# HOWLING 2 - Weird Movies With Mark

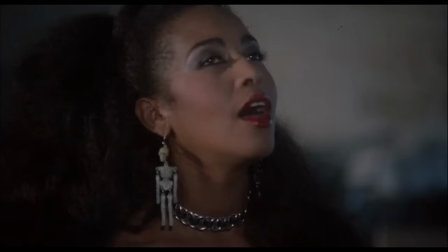3:28 hate this she starts luring these guys in when suddenly a bottle hits this guy in the head not sure who threw that though because
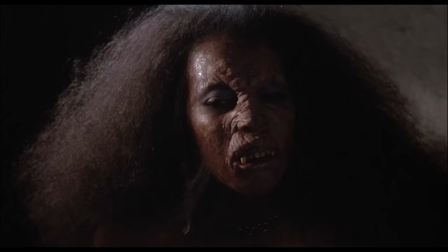3:36 it comes from his left side and she's clearly well off in the distance in front of him so she's transforming into a werewolf and bites this guy's hand off
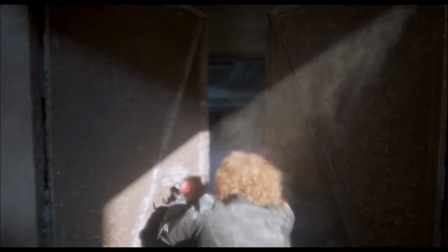3:45 and now we have a great example of how bad the directing and editing is in this movie this chick takes off running and we cut to this point of view
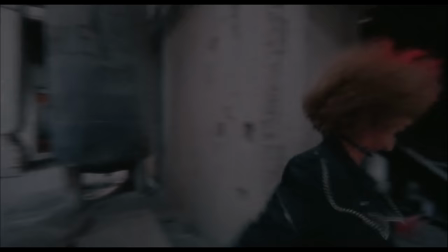3:53 shot which would imply that whatever is chasing after her is right there with her but it's not the werewolf is back still chewing
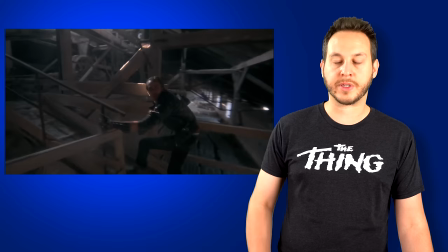4:01 on this guy they'll keep cutting back to these shots of her for some reason just makes the whole sequence just that much more confusing the one guy takes
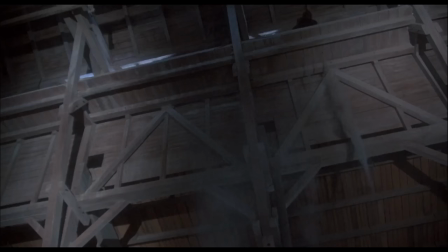4:10 off while someone drops a box onto this guy who does this
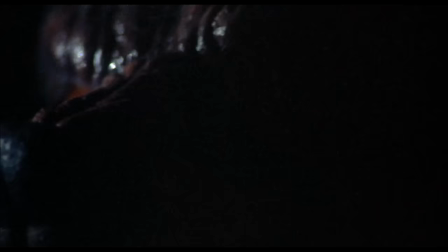4:14 exactly no one knows it's clearly not mariana because she's on the ground dragging
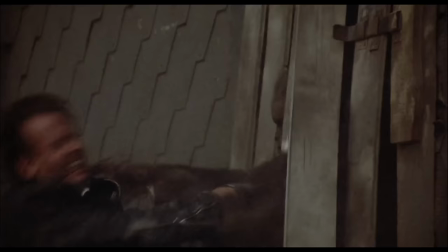4:19 this guy away or is she why is this shot here and who is chasing this guy i don't know but there's a werewolf that makes him fall off
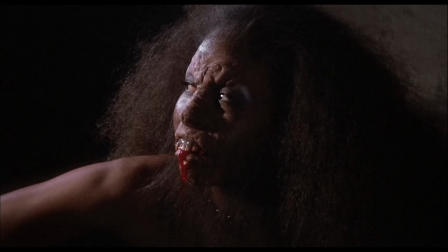4:27 the roof and die while simultaneously being on the ground floor to drag her off and there's a shot of mariana again just hanging out so
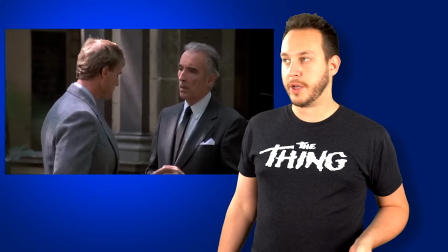4:35 who knows what's going on so ben and jenny a woman who used to work with karen decide to meet with stefan interesting how we literally went
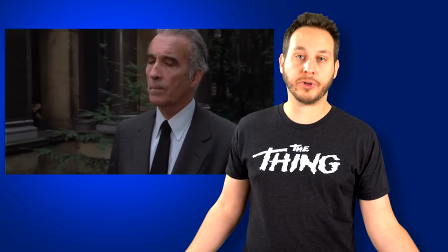4:43 from ben telling him to get the hell out of here and that everything he said was bullshit to yeah okay I'll go over to his house Stefan
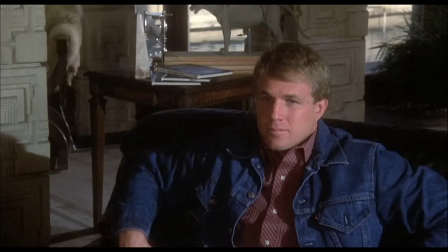4:51 shows them the tape of Karen turning into a werewolf live on TV now I understand that maybe the production company couldn't get the rights to use the
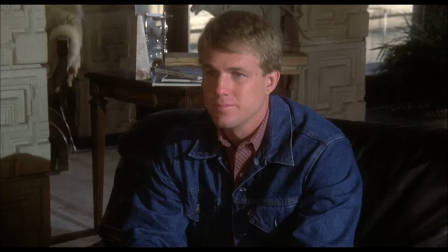4:59 footage from the original film maybe but this looks nothing like what happened in the first movie so Ben believes it's a fake because yeah Ben they
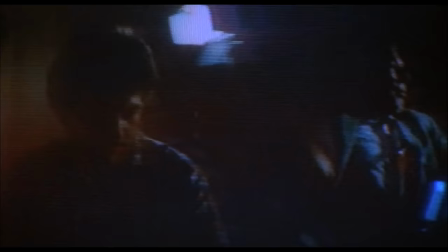5:06 fake this whole thing with the news crew and the set and the gunshots just
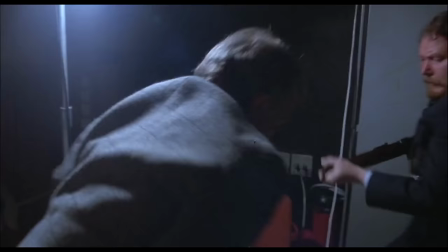5:11 to what prank you cover up how she really died because yeah
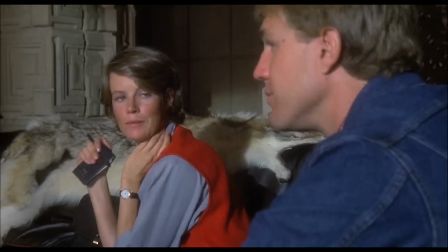5:15 this would be so much more believable and even so then how would how did she really die then ben ben it isn't a fake i recognize those
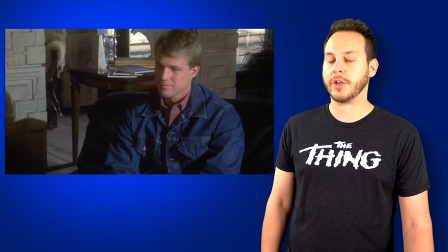5:24 people so yeah stuff and ben she
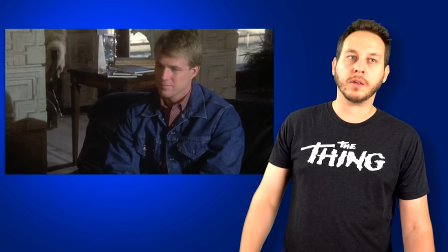5:33 didn't say that last part i added that in that was me it just
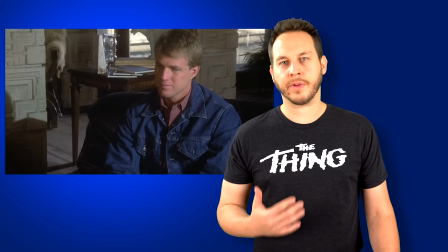5:38 when i hate a movie this much i like to take it out on the fictional characters you know just like
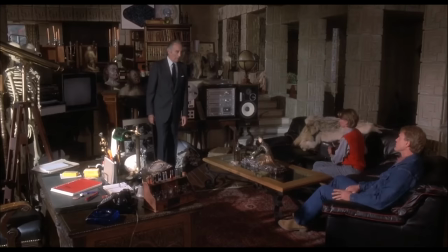5:45 verbally berate them throughout the show you know just obviously a healthy way of dealing with my anger and here's where the script goes into
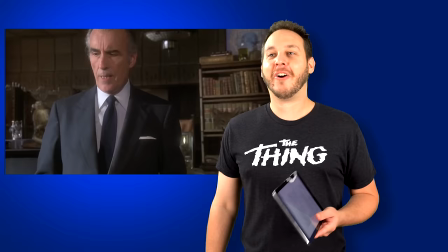5:54 what i like to call sequel writing you know when there's just really cheap excuses for things that retcon stuff that was established in the original film or they just
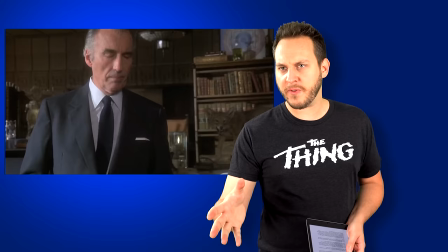6:03 bring in that piece of dialogue that basically says hey you know all that stuff that you did to resolve everything in the first movie
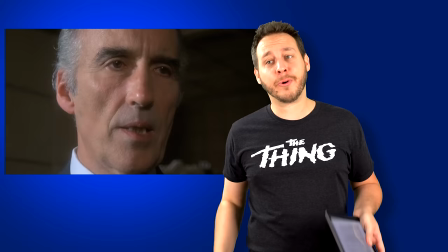6:09 which led to a clear conclusion well it turns out that stuff didn't actually work because
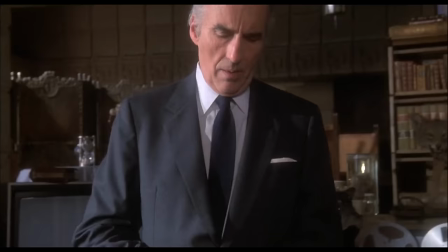6:18 No, so Stefan is like hey guess what your sister isn't dead because she was killed with silver
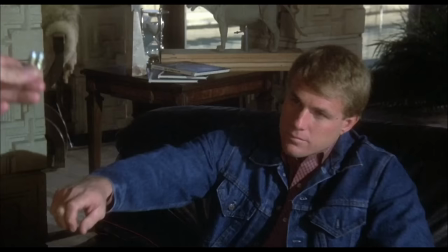6:24 bullets and they took out the silver bullets during the autopsy so that
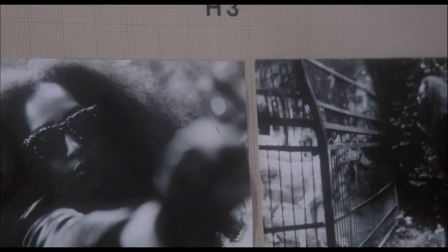6:30 Unkilled her oh and check out this werewolf You know how the only way to kill a werewolf is with a silver bullet?
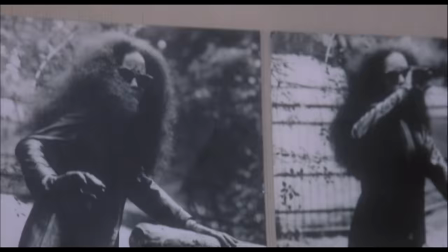6:37 Well, this one is immune for some reason And yep,
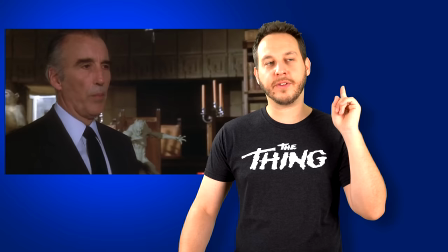6:42 the only way to kill her is to stab her in the heart with the titanium rod because
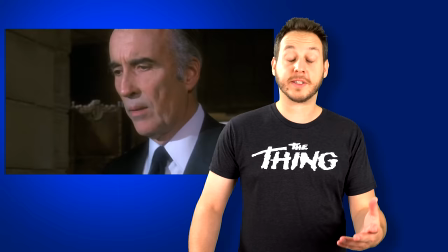6:50 it's just the way it is, really. I don't know how he knows this stuff. Well, I guess it's his job. You know, he's an occult investigator, right?
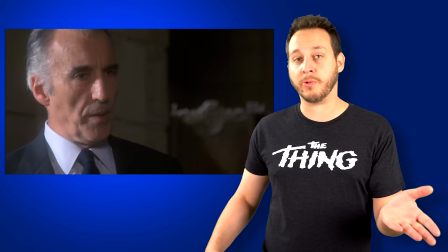6:57 It's his job to know these things in case a scenario exactly like this pops up.
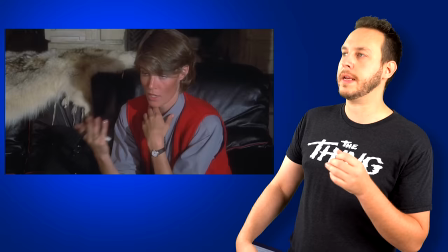7:03 This is like his Super Bowl, really. He's probably been waiting his whole life to tell people this shit.
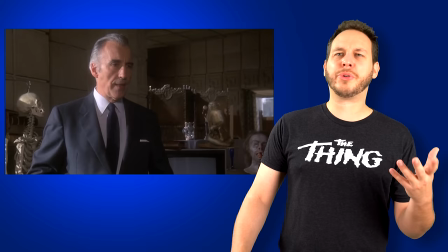7:08 Now, I imagine some of you, especially the younger members of the audience, are probably thinking, what?
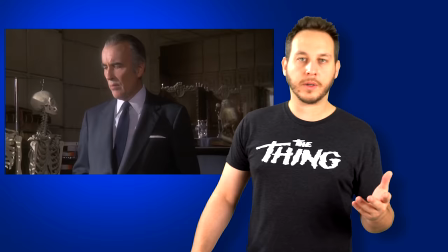7:14 A cult investigator? What is that? Is that even a real thing?
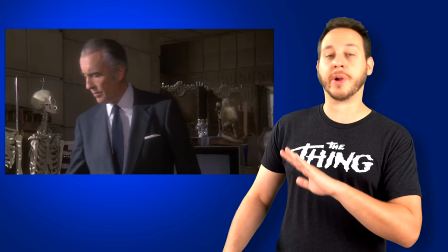7:19 Well, here's the thing. Before the recession of 10 years ago, the economy was so strong that you could get a job doing anything.